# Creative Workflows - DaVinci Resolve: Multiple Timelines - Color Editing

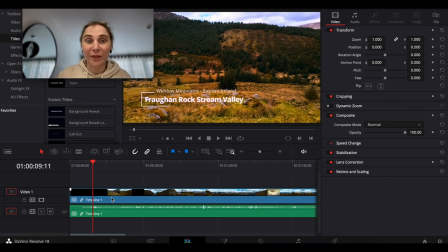[8:15]
But you can, for example, have timeline one, after timeline one, put timeline two, and then timeline three is where you put those timelines, right? So you can like mix and match. It's quite amazing in DaVinci, I love that. So this is timeline two. On the timeline two, I put timeline one. The way you do it is very simple.
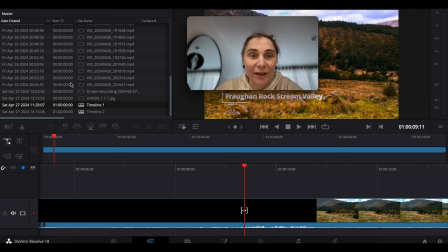[8:35]
When you have a timeline, it appears here in your media. So normally you just drag a clip onto your timeline, right? And it appears on your timeline. But your timeline itself is here as well.
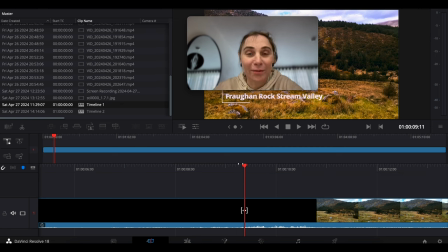[8:47]
So you can drag it here as well, you see? So you can, this way you can create a timeline as an input to another timeline.
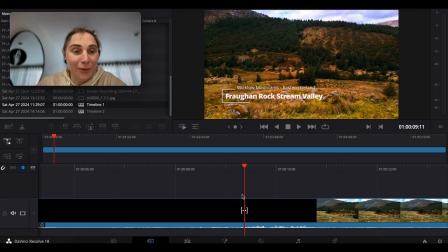[8:58]
And yeah, you can do everything you want with those video clips. You can mix and match them if you want.
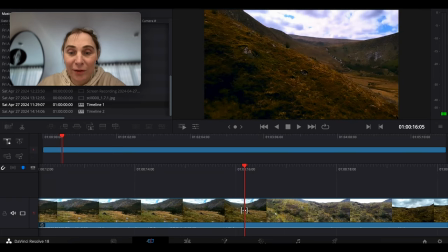[9:06]
So yeah, so what I did here was color editing. I just wanted to give this video a
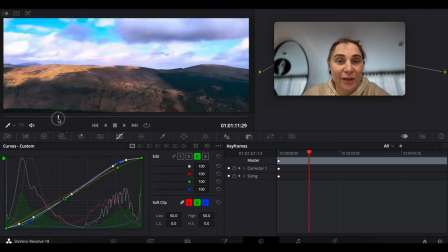[9:13]
nicer appearance, because the original video looked a little bit washed out.
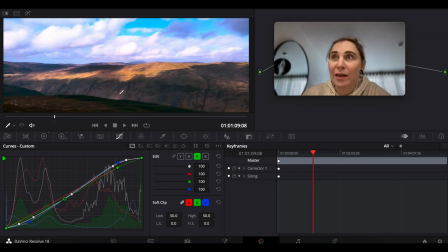[9:19]
The colors weren't good. They were kind of like reddish, greenish. I don't know. There was sun missing. Like when I was on this hike, I can tell you there was a lot of sun, and I tried to capture it on this video, and I still don't. I'm not sure if there is enough. Saturation here in this color, because you know,
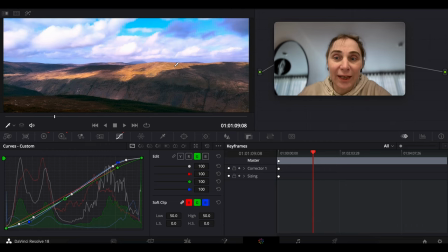[9:39]
the colors when it's sunny day, they are really, really juicy, and
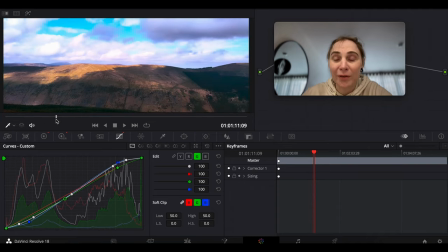[9:46]
I tried to make them juicy, but this is as much as I could do, because this video is not in, you know, high definition recorded. It's not, I mean, high definition of the color, right? It's only 8-bit color. So you can't really do that much with this 8-bit color.
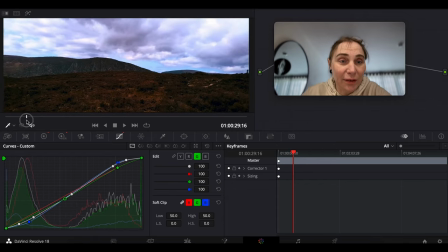[10:01]
If it was recorded in 10-bit color, maybe that would be, you know, more editable.
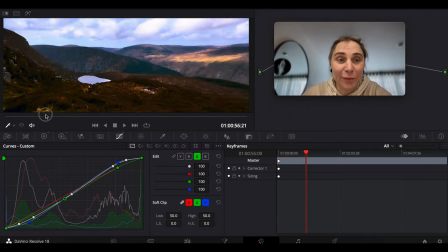[10:08]
I wonder if DaVinci can support a higher bitness of the, you know, of the input.
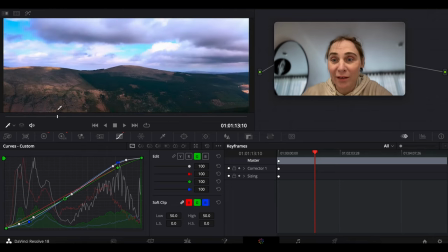[10:14]
Perhaps it does, right? It does support timeline as an input, so it has to support videos in higher bitness.
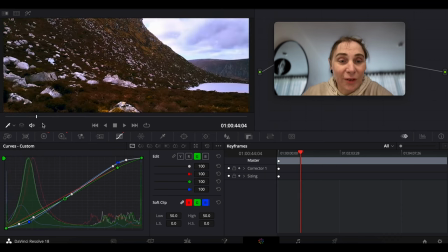[10:20]
Not sure. So what I'm doing here is I'm having these curves, right? I showed you previously how I created an animation because there was some fragment in the video where, let's say,
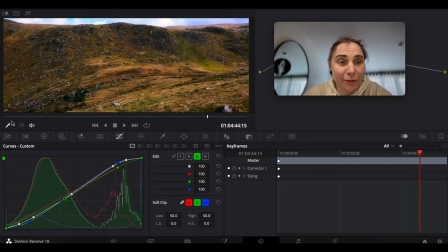[10:35]
there was this, I moved camera down and it was very, became very, you know,
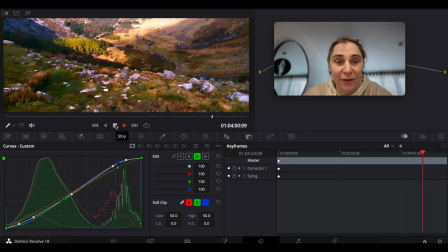[10:41]
bright. And I just wanted to correct it right off here. See? So this would be, you know, the colors wouldn't be good.
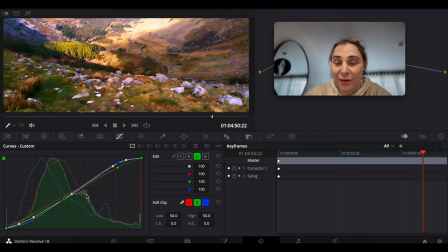[10:49]
So I corrected it with animated curves. So I animated them. But here I'm on timeline 2.
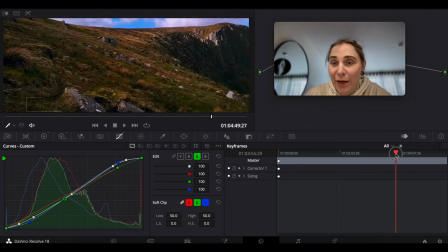[10:55]
On timeline 2, I just wanted to set global, you know, global color settings.
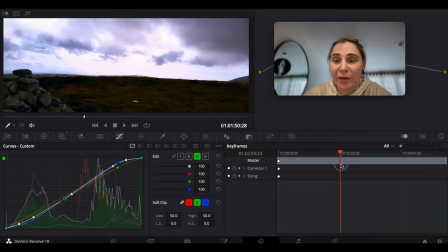[11:00]
And I should have probably used a little bit of animated curves because you see this color,
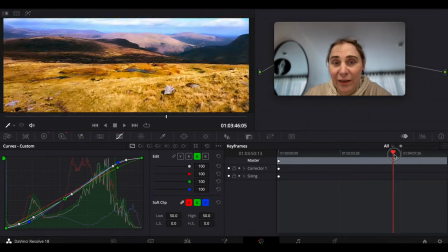[11:07]
for example, I'm not sure if I'm 100% happy about this setting here. It's a little bit, I would adjust it, right?
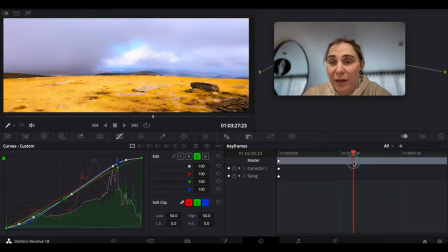[11:14]
I would adjust all the aspects because, you know, but I didn't want to spend that much time on it.
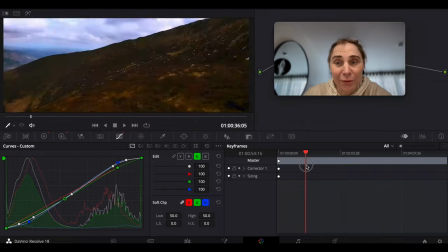[11:19]
I just wanted to find the settings that's okay for most of the movie. So this first frame to look okay.
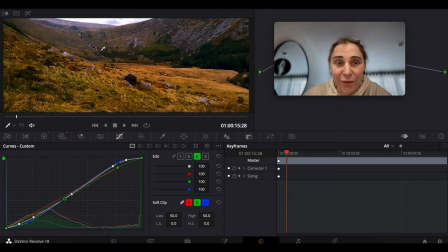[11:27]
And then, you know, we went further down. And this valley here, I wanted it to be more or less the way it is in real life. So this grass is really so like greenish and this so yellow. And like there's a mix of colors there. Trees are nice and green, you know, it's island there. When it's a sunny day, colors are really, really of the nature.
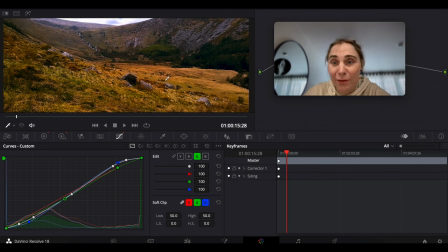[11:46]
They are really nice. And I wanted to make sure that you can see them.
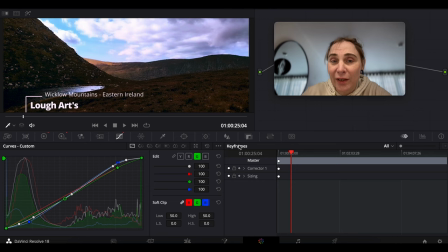[11:51]
The sky was really blue as well, so I didn't want it to become like purple or something. You can see a little bit purplish here. It's kind of gray, but it looks a little bit purplish. And it's really hard to remove this purpleness because once you make it less purple, then everything becomes green.
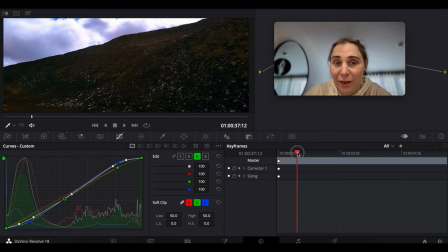[12:09]
And, you know, it's kind of hard to do that. What else I used?
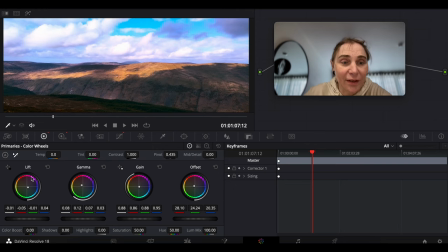[12:14]
I used these controls here, leave gamma gain and offset.
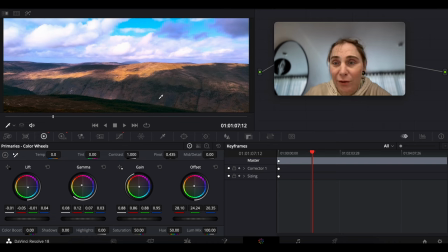[12:18]
So I just manipulated this a little bit to get to the color, you know, gradation I wanted, as well as this HDR. So I adjusted dark, shadow, and line. You can see I set different saturation for the dark and for the light because those dark spots,
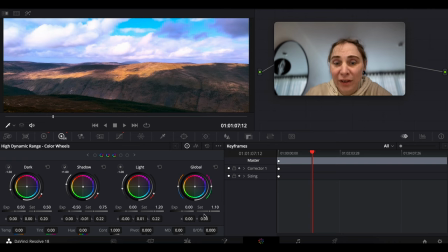[12:34]
when they saturated, they kind of unnatural, right? I wanted to increase saturation so that I have this nicer color in the sky and in the sun. But I didn't want this dark spots to be like unnaturally saturated.
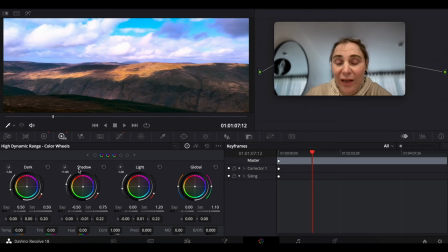[12:48]
So I reduced to half and 0.75 for shadows, right? So this is how I achieve this, you know, more natural color,
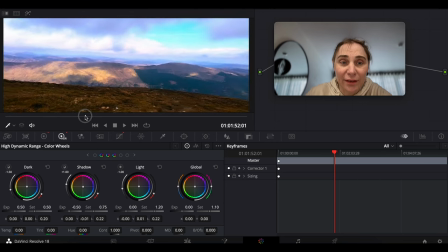[12:56]
more really sunny day color rather than just fake saturation, you know, like an old TV.
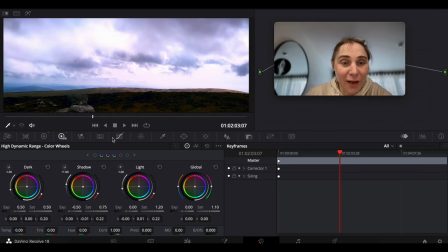[13:03]
And I also wanted to add a filmic to it, like to make it more, you know, filmic experience, like on a film camera instead of digital.
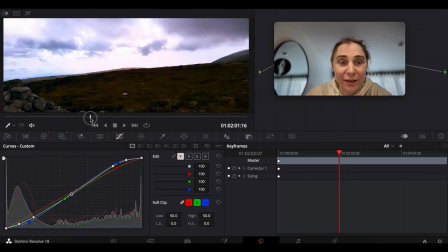[13:12]
You can see that this caverna here,
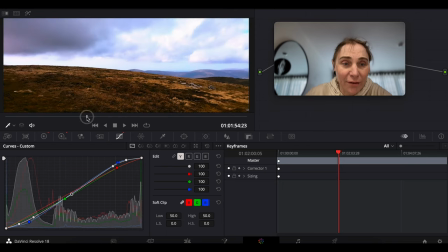[13:15]
these stones, they are looking more like on a film camera than on digital, right?
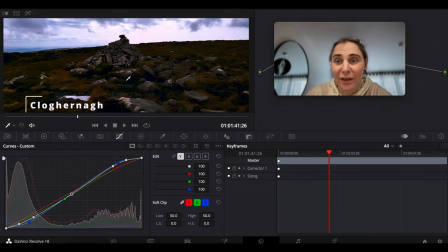[13:21]
It's more like a photography rather than, you know, digital editing.
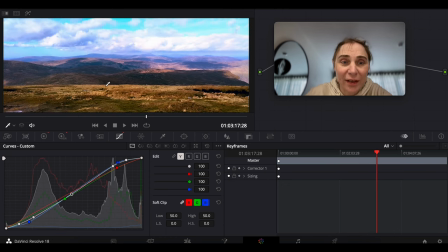[13:27]
I wanted also, you know, to emphasize this contrast between different plants on the mountains. Because by default, the way the camera captured the colors, these colors here and this, they were all the same kind of brightness.
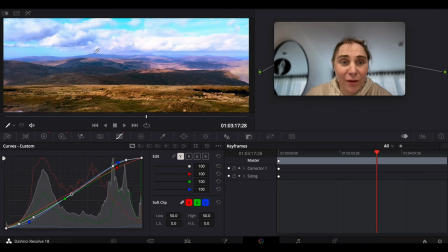[13:40]
And then you wouldn't see that this is 1, 2, 3, 4, like 5 plants, you know, they're different distances. And, you know, you want to see this space without the proper contrast in those places.
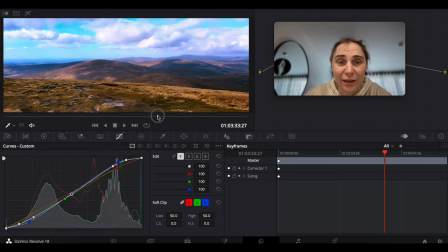[13:53]
You know, you wouldn't see that it actually is number of plants. So that's important.
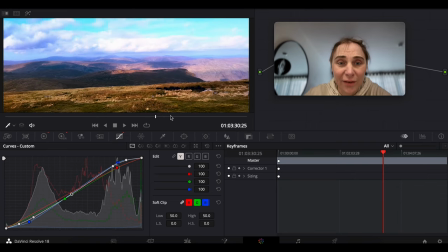[13:59]
And this look of here is like much brighter, right? So you can see that it's far, far away and so on. So it's you know, you need to do this kind of editing because then you show this space and, you know,
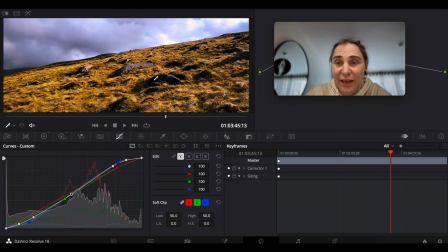[14:12]
there's a lot of things you want to, like this contrast from the sun, right? Sun is shining, so the grass is very like fiery, but then there's these dark shadows here because of the contrast from the sun and the shadow, and like it really looks cool.
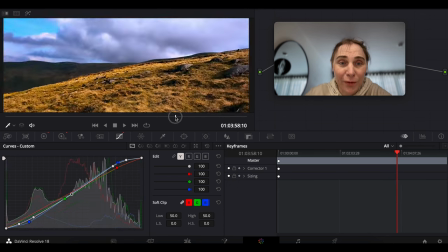[14:27]
So you want to capture all this.
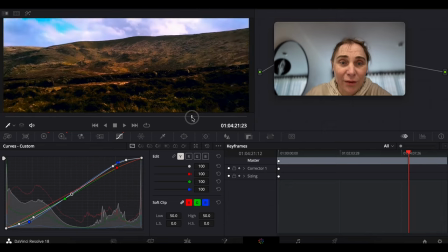[14:29]
And when you just record with your especially phone camera, this is Nokia XR20 camera, quite good, but you know,
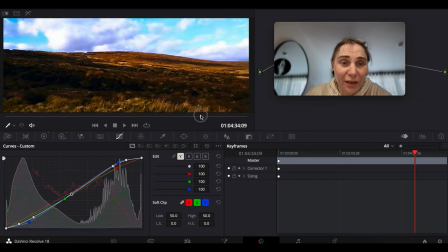[14:38]
it wouldn't get images that look this cool, right?
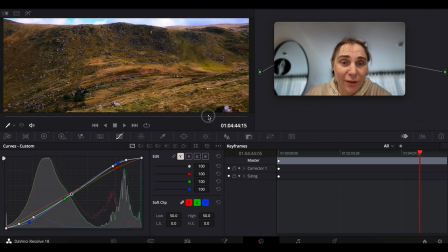[14:42]
It would just record a video as is, and then, you know, then you need to worry to do some editing yourself.
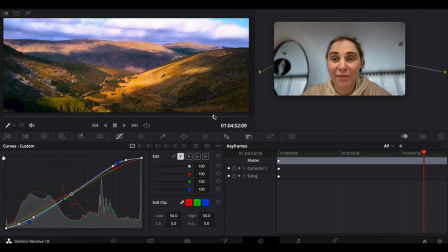[14:50]
All right, so that was my introduction for my creative workflow in DaVinci for my video editing for my trip to Lungaquilla, and maybe I record more videos about my creative workflows. Thank you for watching.